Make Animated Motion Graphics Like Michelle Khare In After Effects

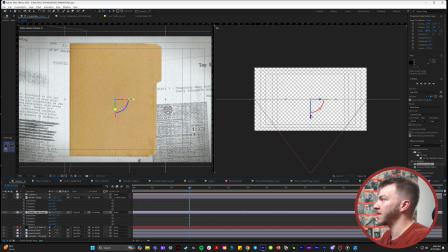I linked the two folders together with a null so I could move this in 3D space.
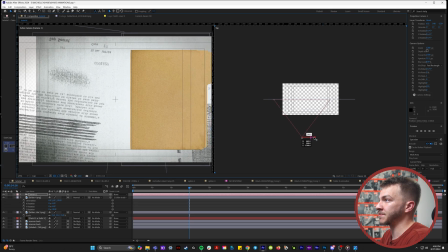Moving the folder forward in 3D space eventually just gives us this nice parallax. So we'll be able to pan from left to right and reveal the folder.
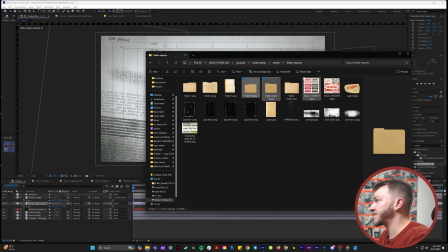So I made each one of the folders in Michelle's video unique. And that's because I went back to Adobe Stock and I downloaded stuff like this.
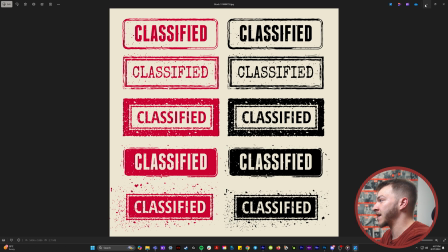Like little stamps and grungy textures that I could then apply on top of the folder.
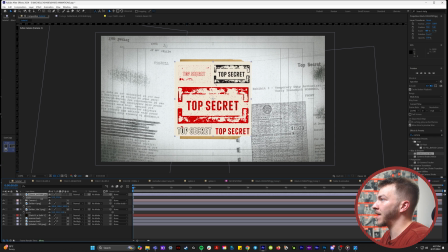When I got an asset like this where the background is like white and it's not a PNG,
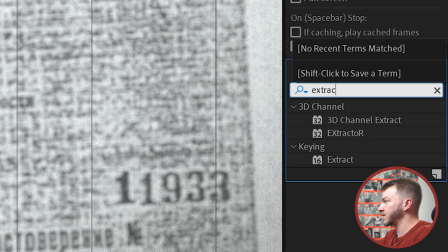There's a pretty easy fix to this and effects and presets you can hit type in extract and what extract does
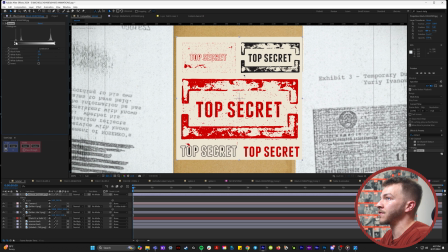is it lets you get rid of either the dark values like you can see now only the white is there or if you bring down the light values you'll get rid of all the light pixels in your image.
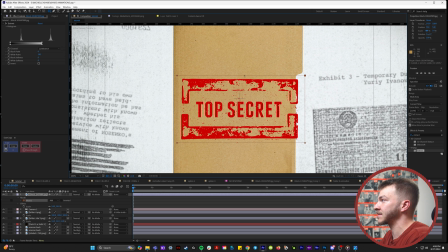So now I can use the rectangle tool to just isolate this here and it's got no background and it's basically a PNG.
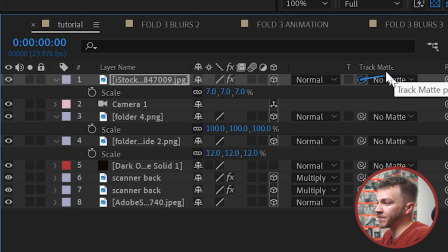So one thing I did to make these look cool is if you come down here in the layers panel to track mat you can link this to the front
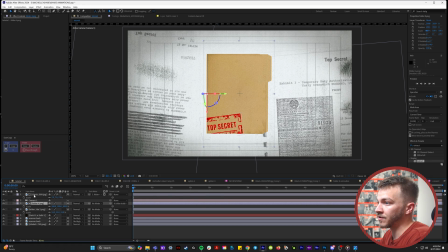of the folder and make sure that you turn your folder back to being visible so now this will only appear in the bounds of
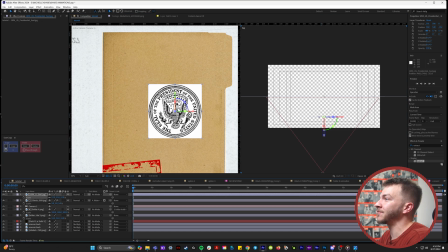your asset and this was a great asset that i found it's a scan of a presidential seal so i went ahead and put that over the folder
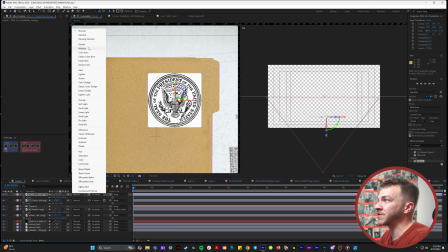and like our pdf scans with the white background we can just set it to multiply and it will get rid of the background and like the
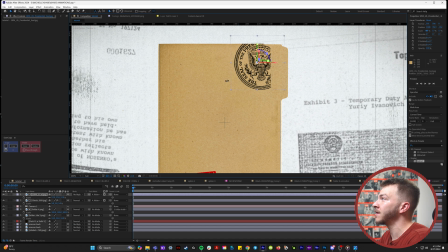previous asset if we use the track mat to link it to the folder it will now only show up where the folder is.
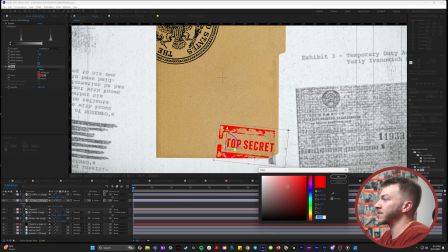In the effects and presets you can hit the fill effect and then you can just change the color of whatever you want it to be and I kind of wanted everything to be a little bit more faded so I would bring in like a faded red with the fill effect.
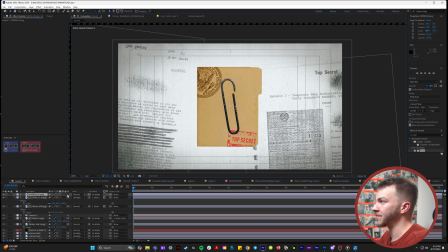So right here I used photoshop to cut out an image of a paper clip and I put the paper clip somewhere over
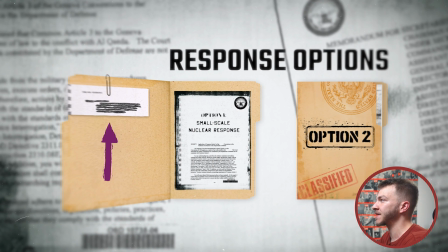here to justify having some paper on the inside of this folder and then to make the labels on the folders,
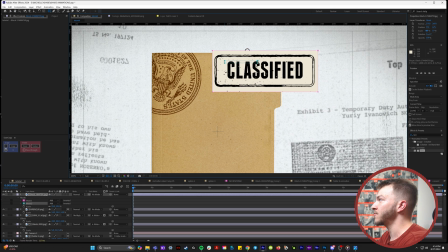I brought in another asset that I got from Adobe stock. So I'd use masks to get rid of all the information that I didn't want.
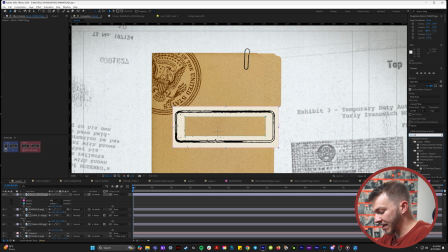So now I'm left with this. We're going to go back to the effect extract and bring down the whites.
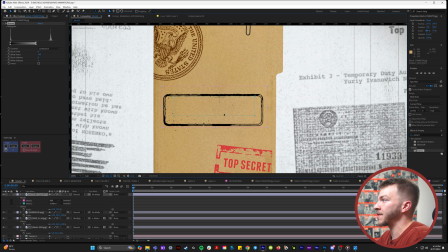So everything left in this image is just the black border. I'll make the name the same as the video.
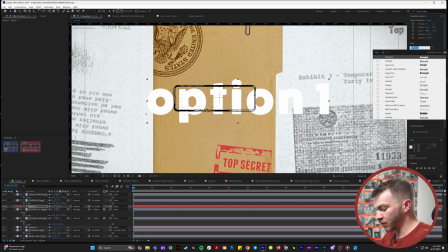I'll do option one. And the font that worked really well for this is called Tudor Victors.
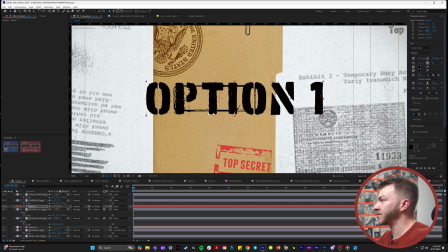And I got this on defont.com for anyone who's curious.
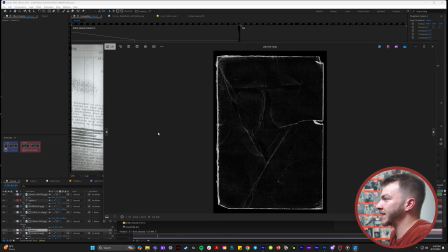So it's free so on Adobe stock you can see here I downloaded some really like torn up or textury paper textures what I would try
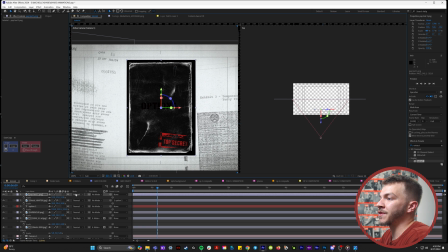and do is match it to the size of my folder and then with this I'm gonna set it to screen so now if I just play around with
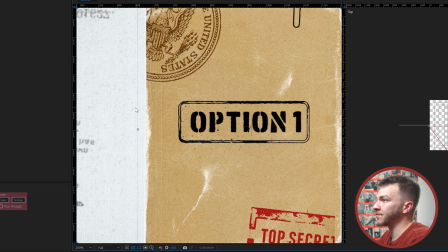the size of this texture I can make it fit the borders of my folder to give it that extra grunge and the effects and presets
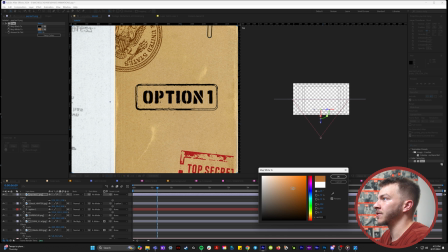I'll type in tint and you can change the whites to like a darker lighter color that matches the folder i wanted to get a little more splatter around
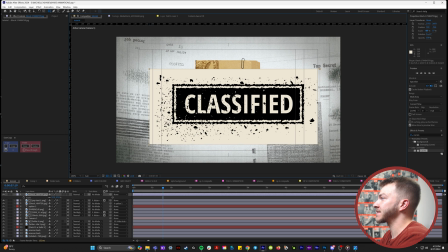the border so i brought this graphic back up and i created a mask around this classified thing right here and i created a
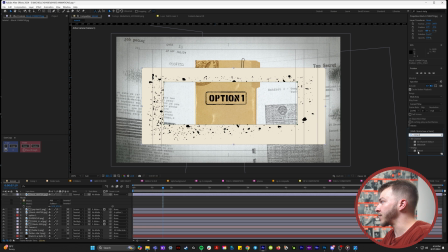second mask to get rid of everything i don't want which i'll set to subtract we use extract to get rid of the whites in this image so now we just
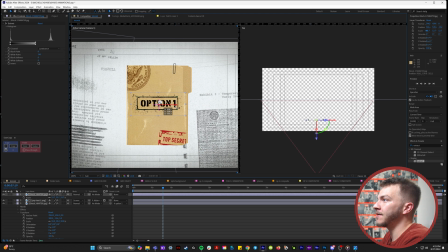have this asset that's a splattery border and once we properly place that bam now our border is even more grungy
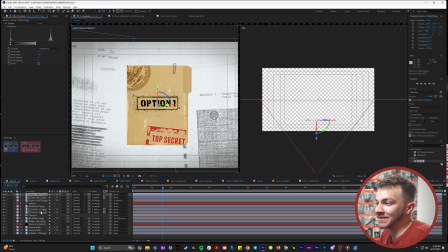and now to connect everything together let's make sure that we have all of our assets that we've put on top of this folder selected and what we're going to do is grab the
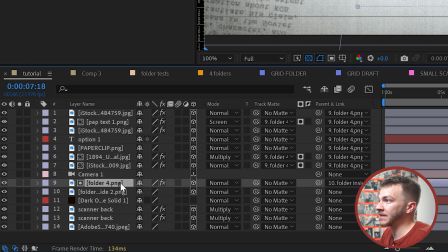parent and link and now we're going to bring it to the actual folder itself. So now we have this perfectly texturized folder that we can open.
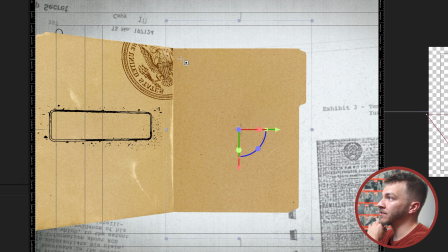So what I did for the inside of the folder is I actually grabbed the rectangle tool and I created a big mask inside of it.
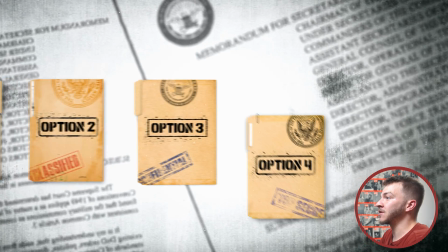I set the mask to subtract and I basically used the whiteness of the background we
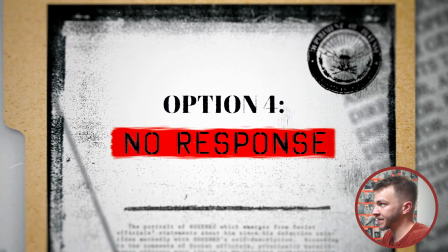already created as the paper for the text that I would eventually put inside there.
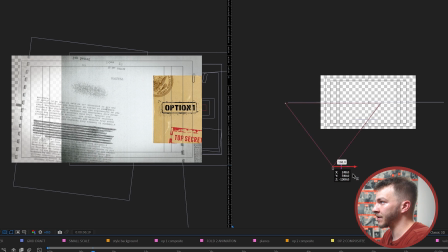And because I want to pan from the left to right to reveal this folder, you'll notice that the background kind of runs out of space and you see the alpha channel.
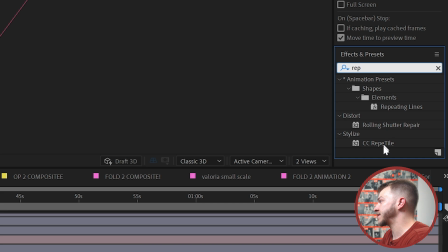If you go to effects and presets and type in reptile,
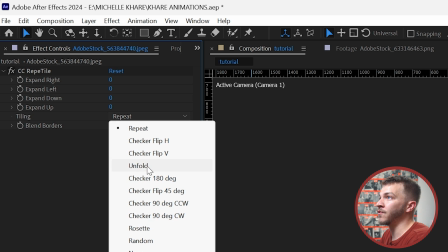so like right now I have reptile on the background and if I set it to unfold and expand left, it's just going to fill up all of that space.
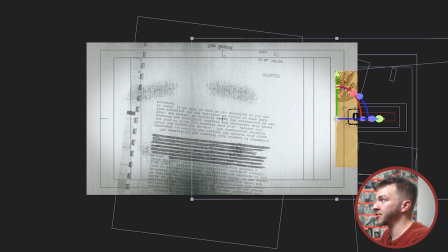So now our grungy background is large.
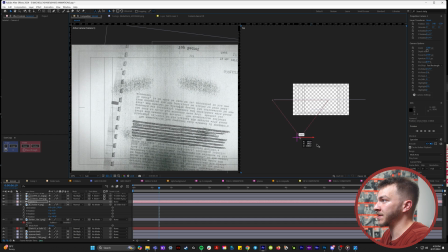So now we can animate the camera to fly from the left to the right revealing the folder.
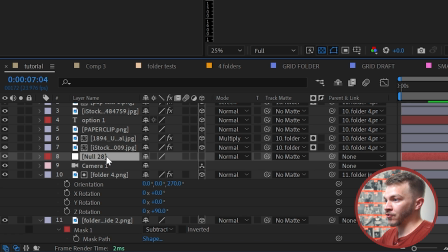So if you hit shift control alt y, you'll create a new null object, which I'm going to make 3D.
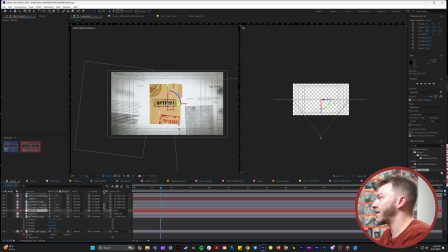And then I'm going to link the camera to this null. So now I can move my camera around with this null object.
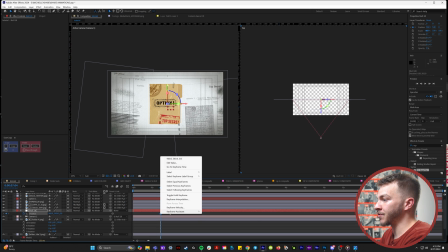Create a keyframe here while the folder is in the center of the frame.
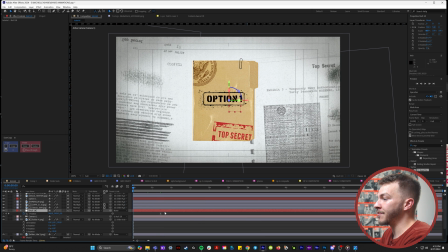Then I'll go over to the beginning of the composition and I'll grab my null that's controlling the camera and pan it to the left.
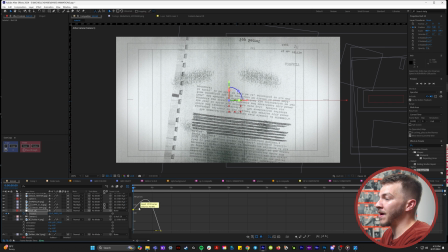Of course, we'll grab these keyframes and we'll easy use them. And for the first keyframe, I'm starting it high on the speed graph so it starts fast and ends slow.
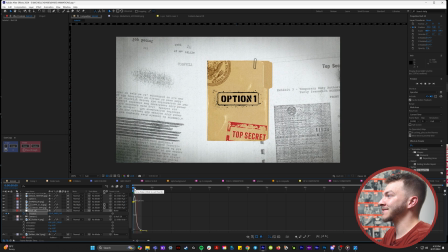So this here is our animation. It looks too clean what I did for every single animation I made for Michelle It's actually went to composition the composition settings.
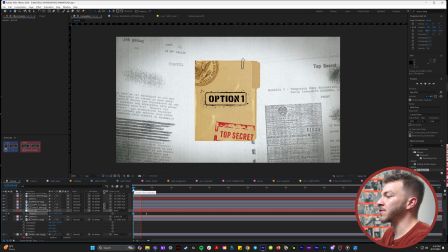I changed the frame rate from 23 to 12 So now it's going to be moving at 12 frames per second And it kind of gives it this
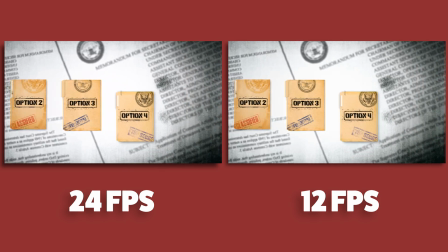old-school look which is way more in tune with like the old documents vibe So this is 12 and this is 24 here They are together
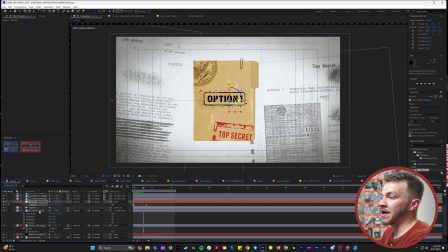and you can notice the the difference there So once we arrive at the folder, now that everything is linked to this folder, we can create a keyframe for the Y rotation. And as soon as we see the folder, we can animate that to open up and disappear behind the folder.
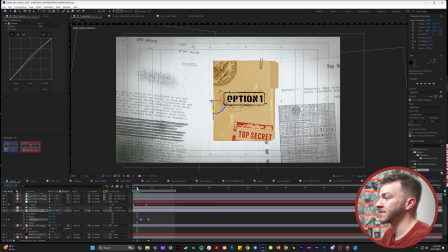Just like this. Of course, we'll easy ease those keyframes. So now we arrive on the folder and then it opens.
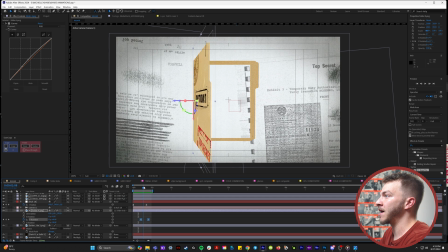And you can see that these assets somehow bleed into the back of the folder. So this moment right here, right before the page turns to the inside, I'm just going to create a jump cut for all the things that are attached to that folder and delete them.
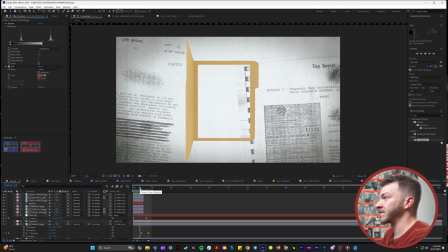And so now when it opens, you don't see it on the other side of the folder.
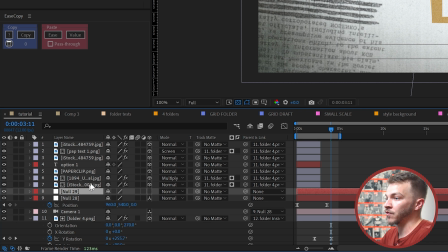And now we'll continue the camera movement by hitting Shift-Ctrl-Alt-Y to create another null object, set it to 3D, and we'll attach the null to it.
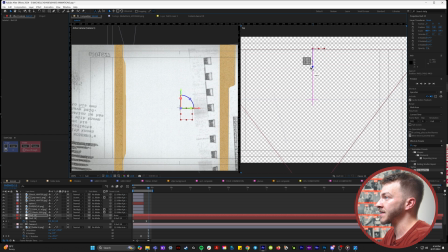So now our new null is controlling the first null that we created, so we can add a new camera movement without messing up the first null.
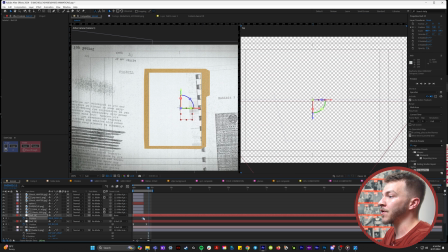So I'll create a position keyframe from where we land on the folder.
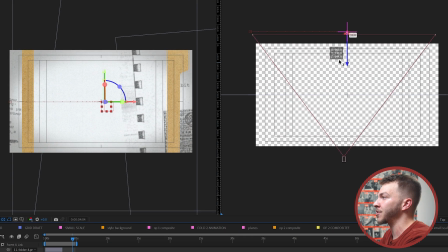And I'm using the camera to zoom into the center of this folder until the borders of this folder are completely gone.
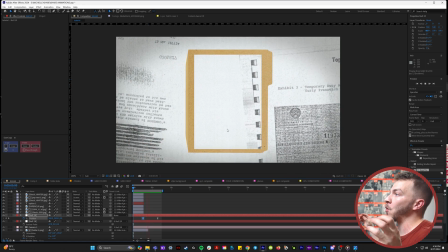And so now you can see we have this beautiful animation and then when the folder opens the camera is gonna zoom in on the inside So once we're right here,
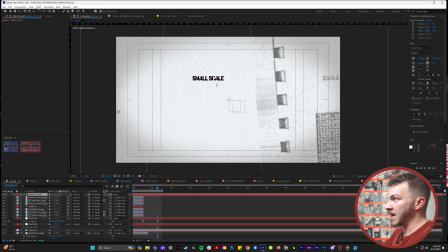I'll grab my text tool and I'll type in small scale attack So now when it zooms in you can just make sure that
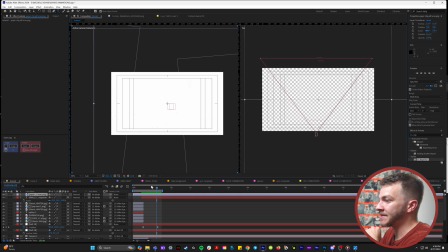your text is right in the center and I grabbed more PDFs that I had downloaded from earlier like this one right here because you can see it has this really nice
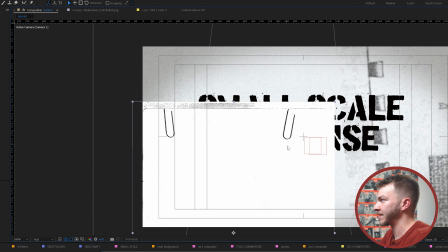scan text tree border with these scanned paper clips and I just put them inside the folder.
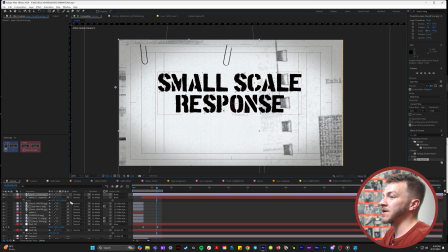Remember we set this to multiply so just the black parts show up. You can see here I'm basically creating a border that we zoom in on with this.
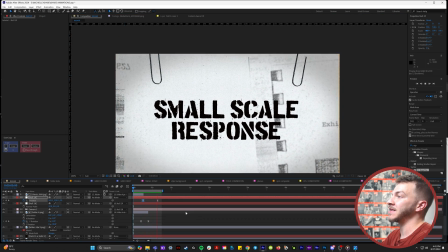So now when our folder opens we'll just zoom straight into the small scale response and we get this cool texture by adding the scanned paper clips and border here.
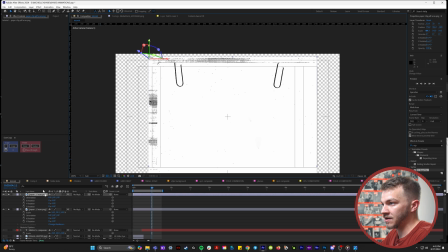I'll actually duplicate this scanned document right here and I'll flip it 180 degrees so we can get this right side
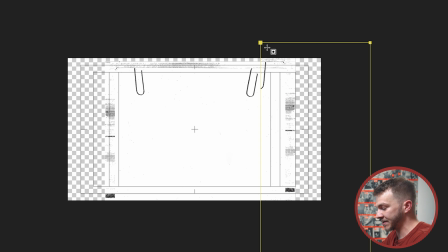to have this textury border as well and I'll actually just mask that out as a single item so we don't get some overlap with the extra paper clip.
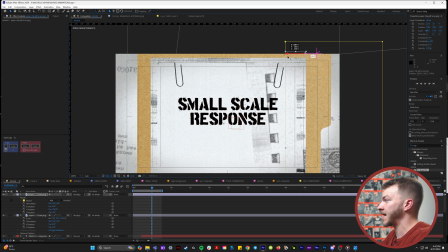So now we'll bring the side up like that.
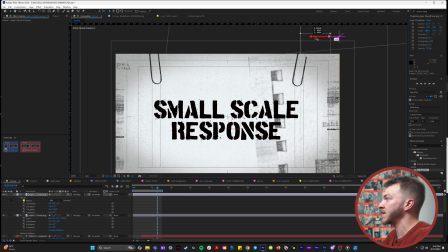Now you can see on both sides of this folder we have this nice textury scan look and to fill up all the negative space that's left
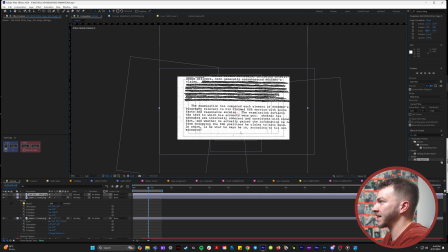at the bottom of this folder I'll grab a pdf that's like filled with text kind of like this set it to multiply So now when the folder
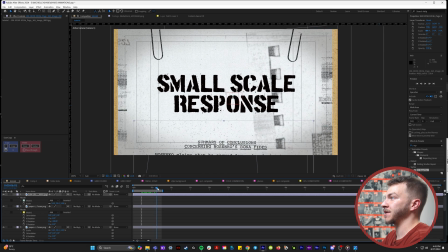opens it looks like an actual document and we're just zooming into the custom part that we want to see And what I'm doing to make sure that this isn't
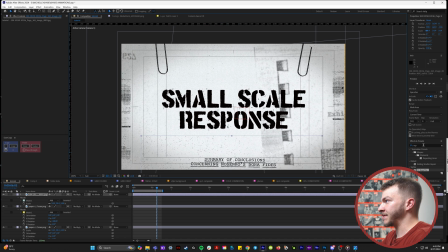distracting like summary of conclusions concerning whoever I'll take all the pieces that we're not looking at and I'm using the camera lens blur effect
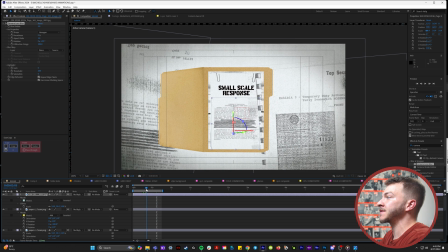to make it blurry So so you get the scanned look of this being a full document,
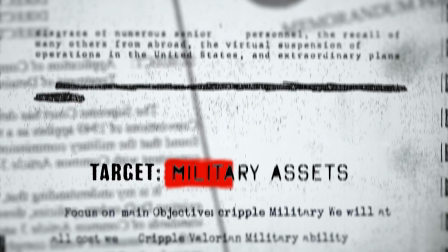but now this down here is blurry So we're just looking at the small-scale response and now I'll talk about how I did the highlighter effect So in the Adobe stock website,
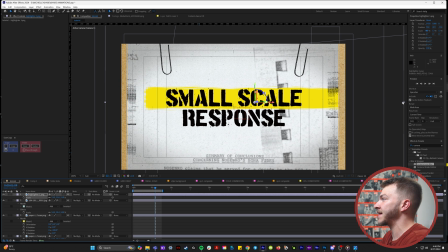I found this great highlighter asset, and I resized it to be as big as the word we want highlighted, just like this.
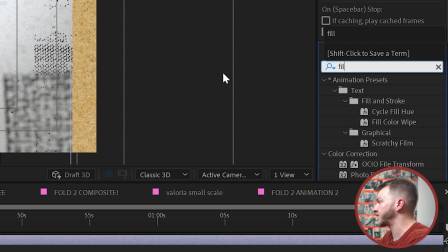In the effects and presets, I used the fill effect to make it red.
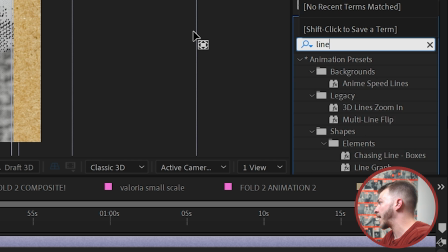So what I ended up doing is I used the linear wipe effect in your effects and presets panel,
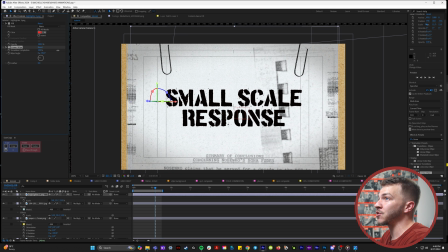set it to negative 90, and then I animated the linear wipe transition to start at 100.